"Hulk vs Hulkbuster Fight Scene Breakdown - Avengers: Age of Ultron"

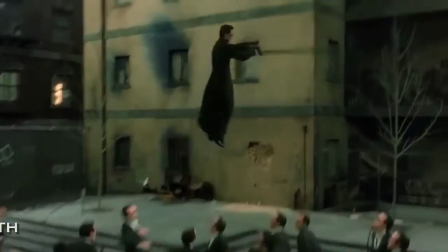Hello, I'm Adrian, and welcome to Fight Scene Breakdown. Today we're taking a look at Iron Man vs. Hulk.
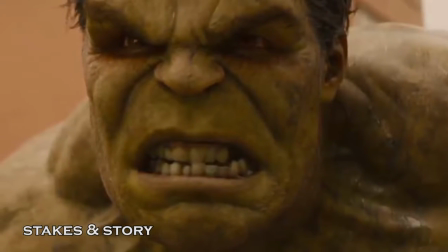Scarlet Witch has hijacked Hulk's mind, turning him into a seething, rage-filled monster, and Iron Man is determined to calm him down with his brand new Hulkbuster armor.
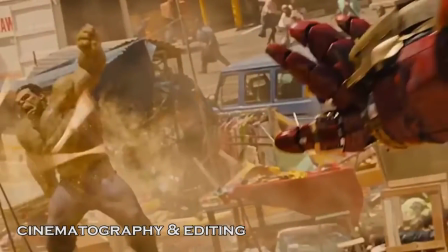You can tell that this was the centerpiece fight of the film. It's quite the prolonged fight for what is essentially a very minor subplot, but I'm glad Whedon paid so much attention to it.
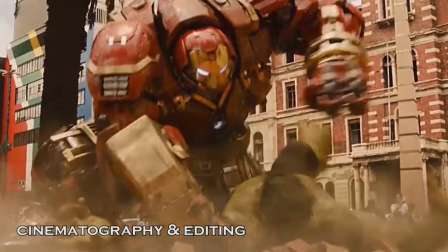Since we're dealing with two powerhouses here, it's very important to dedicate several shots to showing their extreme strength.
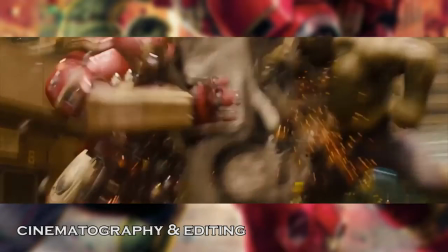From this killer panning shot where we see a car flying through the air until Hulk tackles it to drive in the hit, or the simple medium of Hulkbuster punching jackhammer style,
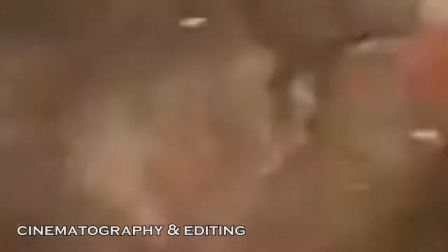and of course this terrific tracking shot where we follow the two as they exchange blows traveling up the building.
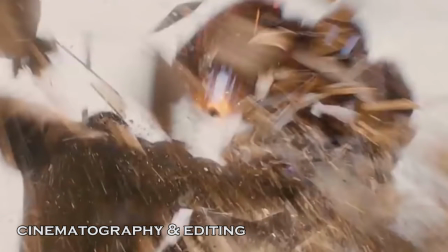Every moment must be exploding with energy to properly convey just how strong these two heroes are.
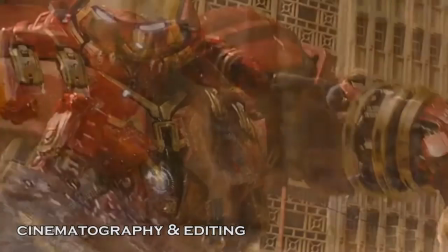A really fantastic sequence is their epic punch on punch. The medium on Hulkbuster's arm emphasizes that the arm has been rebuilt.
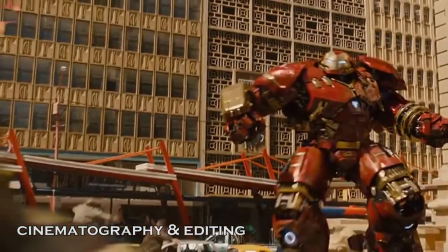We then cut to a low angle of Hulk rushing towards him and throwing the punch, see a brief second of the two punches colliding,
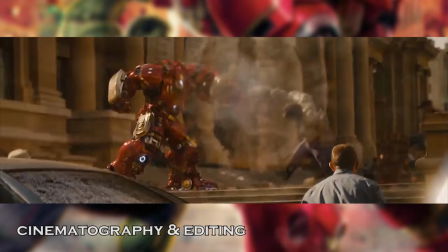only to cut back to a wide and see those awesome shockwave air bubbles which were also present in Man of Steel.
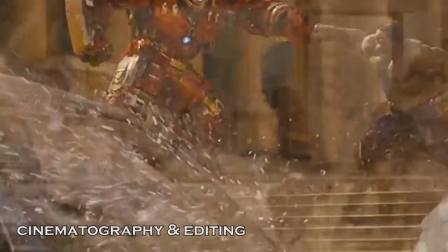To add to the oomph, we even see the car window shattering as well as hapless civilians shrieking in terror as glass breaks in front of them.
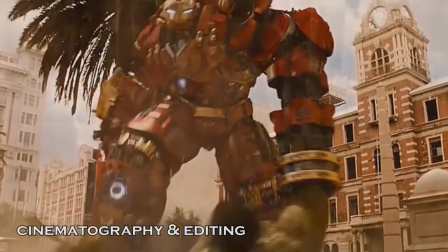The fight is shot in a crystal clear manner, and I never found myself wishing I had seen another angle or that a shot had lasted for a longer period of time.
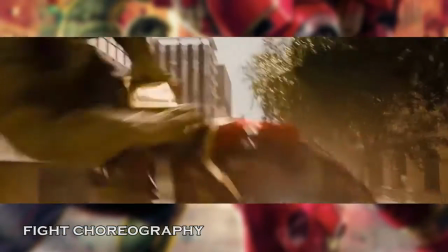Excellent stuff. Since we're dealing with two larger-than-life heroes, you really can't expect to see very complex choreography,
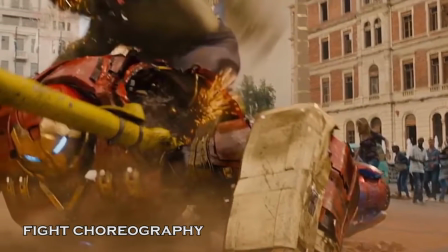but I was quite pleased with what we got as it presented a good enough variety to make the fight exciting.
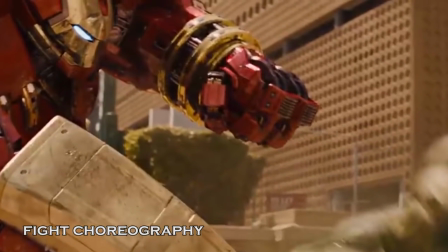Sure, there were plenty of punches, but the way they incorporated throws was well thought out. Remember using your opponent's strength against him, one of the principles behind Judo and Aikido?
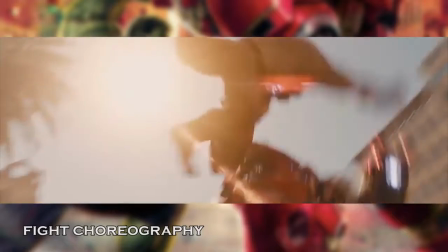Iron Man makes use of that right here when Hulk rushes towards him, and continuing his motion, he simply grabs him and flips him over onto the ground.
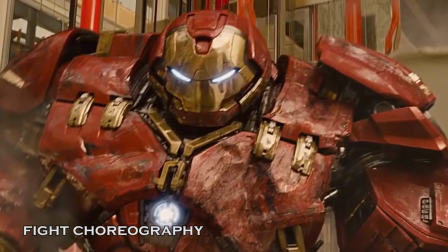He later on goes so far as to use an actual Judo technique, where you deflect an opponent rushing towards you by dropping your body to the ground and flipping him over with a well-placed kick.
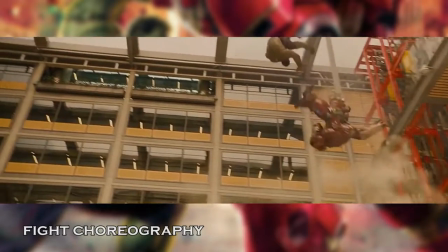Hulk goes in for a tackle and it swiftly gets denied by Iron Man's Judo throw. Later on, we see terrific form in his right hook.
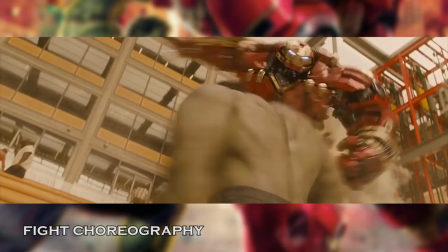Notice how Iron Man twists his entire upper body before unleashing said punch.
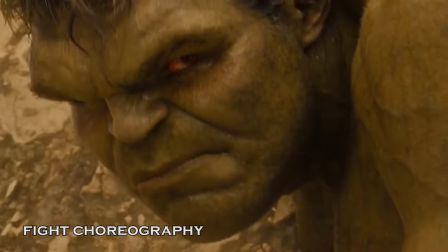On the other hand, Hulk fights very much like an oversized gorilla would,
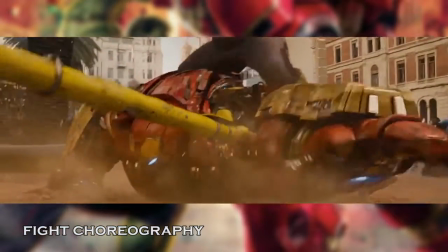constantly executing a barrage of hits trying to literally tear his opponent apart with an overwhelming amount of strength.
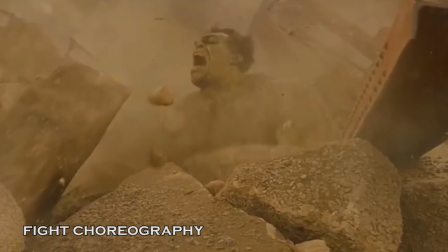In the end, Sense is literally knocked back into him by a gigantic building, and Iron Man sucker punching him into submission.
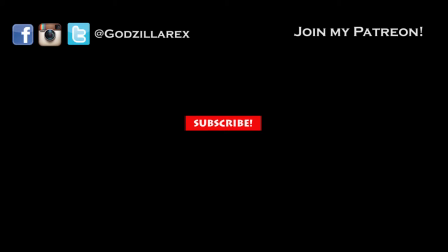What did you guys think of the fight? Which fight would you like me to analyze next? Join my Patreon to get access to cool behind the scenes stuff and a bunch of other rewards. Subscribe and you can follow me on my Twitter, Instagram, and brand new Facebook fan page, Godzilla Rex. See you next time.